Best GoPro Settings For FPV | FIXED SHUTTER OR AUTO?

Export to 2.7K and then upload in 2.7K and you'll get better results, even if your original video is 1080. But I often shoot the original video in 2.7K just because I think you get, well, why not? But then the question is, why not shoot in 4K? And the big answer to that for me is that with many cameras, 4K will not support Super View. Now, if you've got a Hero 7, you can shoot in Super View in 4K. And if you don't have a GoPro at all, then the question of Super View is kind of moot because GoPro has a patent on Super View and nobody else does it. So if you want to shoot in 4K, go right ahead. But #1, you need to make sure that your camera has a very high bit rate. Some cameras have as low as 45 megabit per second bit rate for 4K video, and for FPV, that's just not fast enough. You're going to do better with like a 2.7K resolution because the bit rate at 2.7K is going to be better suited. You're going to have more megabits per pixel, if you will, at 2.7K with most cameras. If you got a camera like the GoPro Hero 7, I think it has like 95 or 100 megabits per second for 4K video, that's plenty of bit rate. And the only downside then is that it makes truly massive files. Gigantic files. You're going to fill up the SD card, you're going to fill up your hard drive, and then when you go to upload the file to YouTube, it's going to take 27 freaking years. 27 freaking years. And it's just, 4K is just a real, editing 4K is, it's just a real bear. For most people, the results are not worth it. And that's why 2.7K is my go-to. So then let's talk about the exposure settings.
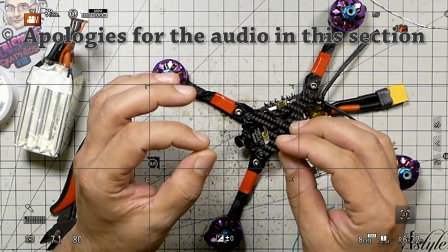(5:47)
Our goal with exposure is always to have a shutter speed that is 1/2 times the frame rate.
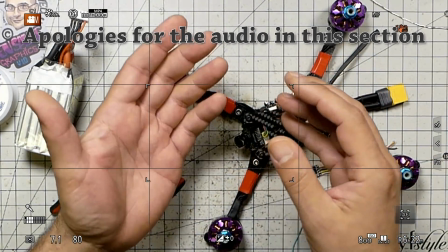(5:54)
So if your frame rate is 30 frames per second, you want your shutter speed to be 1/60th of a second.
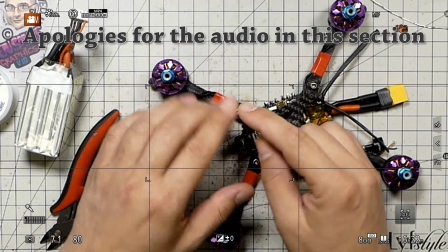(6:00)
And in order to demonstrate that, I've come over to the bench where I have a nice DSLR camera where I can adjust the frame rate, or the shutter speed rather, very easily.
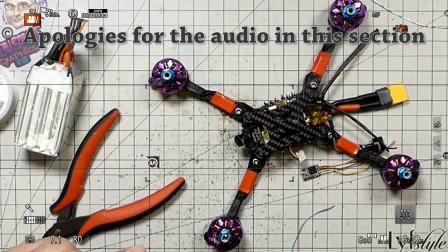(6:08)
Now we're recording in 30 FPS. So if I reach up here and I adjust what I want to demonstrate is this.
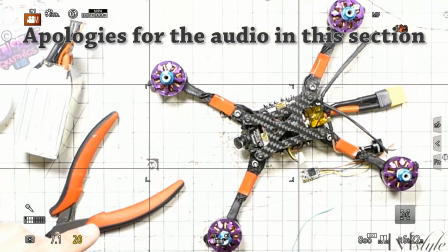(6:16)
I want to adjust let me adjust it so I have just a really slow shutter speed, and it's going to get super overexposed.
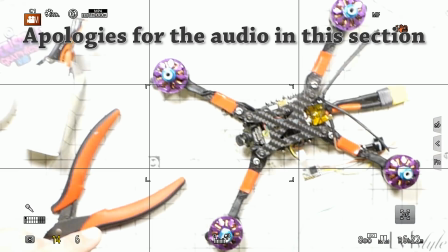(6:23)
What I can do, because this is a fancy DSLR, is I can stop down the aperture to get the exposure approximately back where it was.
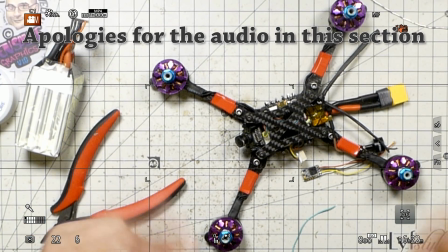(6:31)
So you can't do that, by the way, with a GoPro or a typical action cam, because they have a fixed aperture.
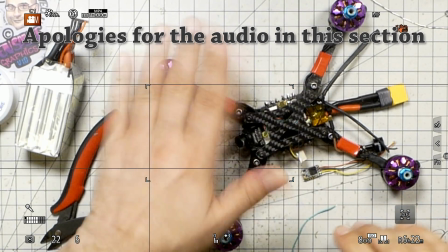(6:38)
And what I want you to see is that as I move my hand back and forth, the super slow shutter speed is super duper blurry, right?
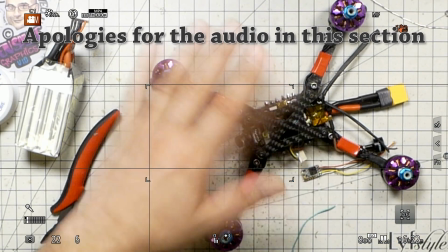(6:45)
And that's not good. It's really just unusable, right?
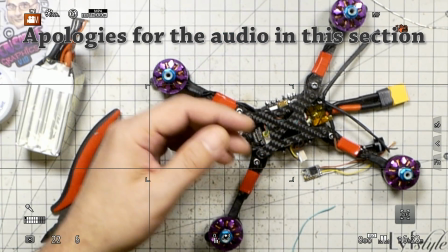(6:50)
You don't like that. Now as I bring the shutter speed
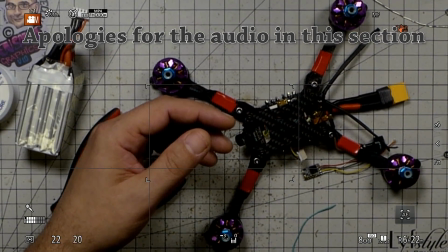(6:57)
down 1/20th, let's say, this is 1/30th.
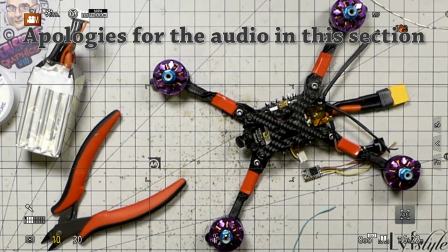(7:01)
Now this is 1 over our frame rate, and again I'm going to adjust the aperture here just to get this exposure back approximately where it was.
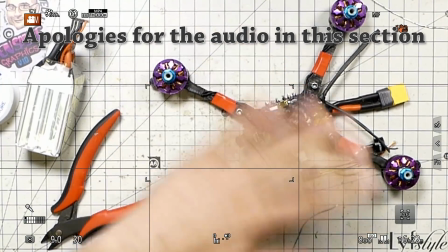(7:09)
Okay, now we are at 1 over our frame rate, and as I move my hand, you can see there's a little bit of motion blur,
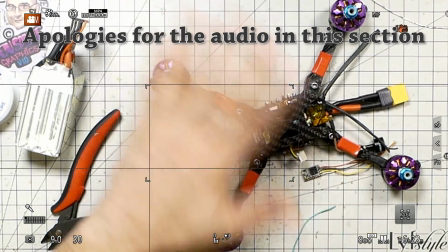(7:16)
but it's not like weirdly creepily bad, but it's maybe a little blurrier than you might prefer.
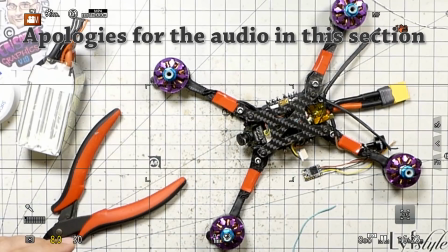(7:23)
Okay, fine. Now we're going to go to 1/2 times the frame rate, which is 1/60.
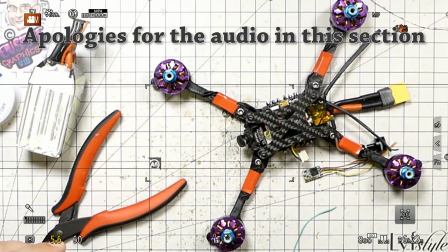(7:30)
And again, I'll adjust the aperture just to bring the exposure approximately back where it was. 1/60.
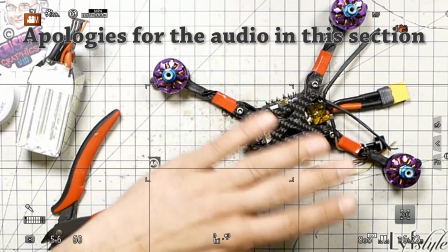(7:36)
Now you can see that, well, that looks pretty good, doesn't it?
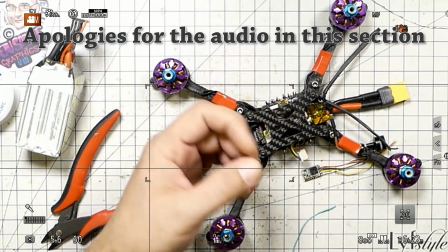(7:41)
Yeah. Now, that's sharper, right?
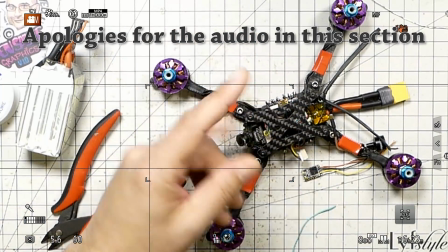(7:45)
We got just the tiniest amount of blur on that motion, but overall, it's pretty sharp and nice.
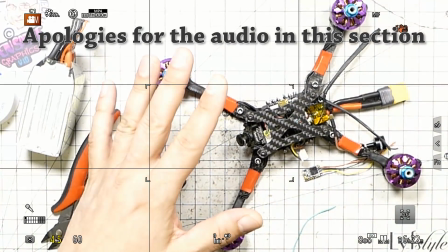(7:51)
What happens if we make it sharper? Now I'm going to take that shutter speed and I'm going to just take it to like
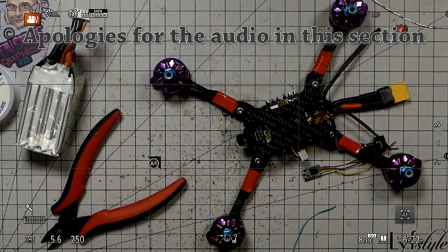(7:59)
1/250, which is 8 times the frame rate. And I'm going to need to open the aperture up.
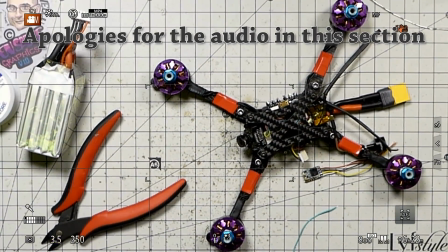(8:05)
And unfortunately now, I can't open the aperture any further. We're at f3.5.
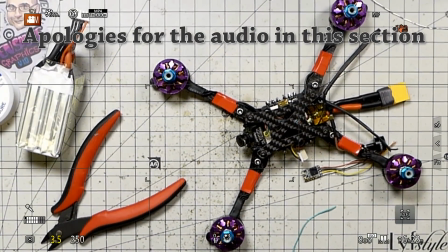(8:10)
The lens will not open up anymore. This is going to be the limit of what I can do while keeping the exposure roughly the same.